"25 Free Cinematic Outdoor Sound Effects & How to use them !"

Yes, I feel like it sounds a little bit more natural, and you always need to play around with things like this.
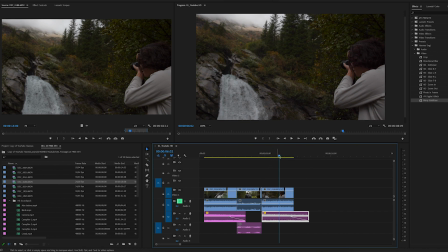[8:48]
And then what I would like to add here though is a camera shutter, because you see him standing with his camera, and I feel like it sounds cool when you hear the shutter of the camera. I'm not sure if he actually took a picture in this clip, but I would like to make it sound a little bit more rich and give some context to this story.
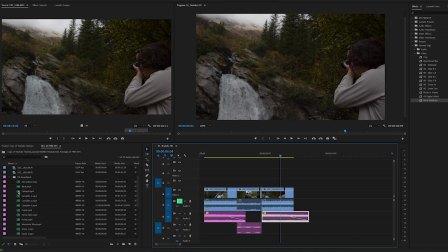[9:05]
We have 2 different sound effects for that. We have camera. Let's check that out.
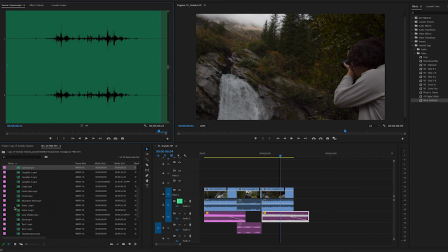[9:10]
That is just a basic camera shutter. And then I have also the Sony shutter for our Sony shooters out there, if you would like to include that. And that sounds like this. We're going to use the Sony, even though this is a Canon, I think. Anyway, let's just use the Sony. Drag this part on our timeline. It does not really matter where we position it.
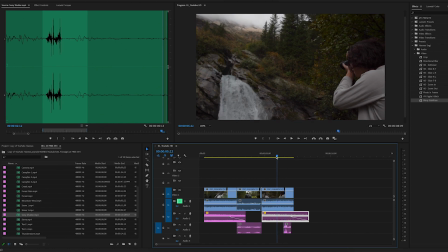[9:29]
I will position it here towards the end, because you can kind of like imagine the story. He tries to focus and then he takes the photo. And let's see how that sounds like. Okay, I would say maybe it is a little too loud. Let's make it a little more subtle. And so -6.5. Let's see how that is like. Perfect. I would say that is a perfect use of a sound effect. I really like to use sound effects like this that add on to the story and make you feel like you're right there.
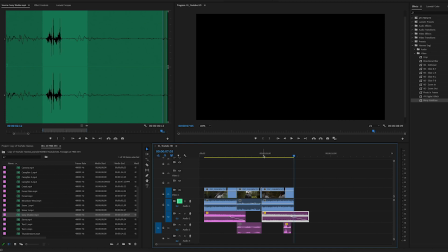[10:01]
Now we are going to look at this whole sequence once again. Play.
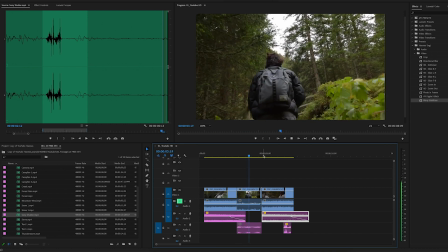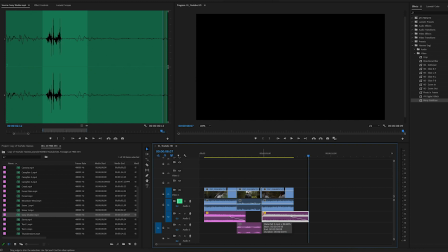[10:12]
I really like it, but I feel like the waterfall is very loud and it comes out too strong. What I'm going to do with the second waterfall sound here, I'm going to take it and drag it more towards this side and also put it under the other clip of him walking, somewhere like this.
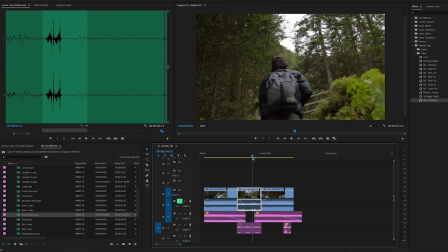[10:28]
And I feel like it is very aggressive when it's starting like this, when it starts from one frame to the other. So what I'm going to do again to fade it in, comment and keyframe on the sound and also in the beginning, and then I'm going to drag this down.
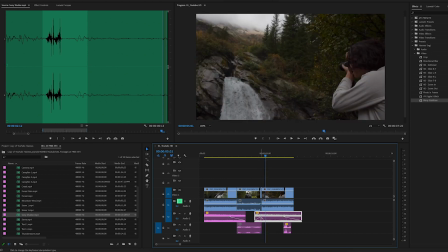[10:40]
And then if you press comment again on your keyboard and click on the keystone, then you can change the curve here, and that allows you to fade it in slowly. So we are going to fade it in like this, but we need to change this side of the curve also. So we're going to make this flat. And now let's see how that is like. Now it is perfect because now we have the sound kind of like fading in, and it isn't that aggressive. It doesn't start that aggressive. That's one tip for a better sound design. Especially if you're using strong and loud sounds like a waterfall, you should never just place them under the clip and just trim it to your clip. You should always fade it in a little bit and play around with it to see where it sounds most natural, and that way you make great sound design.
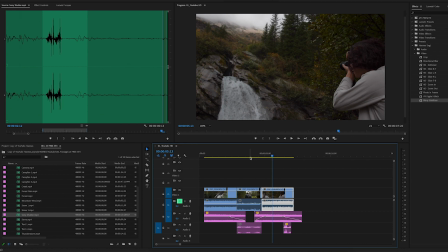[11:22]
That was our quick sequence that I edited by using some of the sound effects of the pack. Let's see one more time how it sounds before using the sound effect. And then here's the same sequence with using these sound effects. As you can tell, it makes a huge difference, and it allows you to improve your videos massively by just using a couple of sounds. And yeah, that is how you do sound design. Say it 25,000 times today. Thank you for tuning in today and watching this video. I hope you found it helpful. Once again, if you would like to get the 25 sound effects, you can hit the first link below and download them for free and use them for your project. If you have any further questions about this topic, just ask me in the comments below or on Instagram. With the few things that I know about this topic, I'm always here to help you out, and I'm excited to move forward with you guys in filmmaking and improve all of our arts and works. So I'm hopefully going to see you in the next video. Thanks for watching this one. Peace out. Bye bye.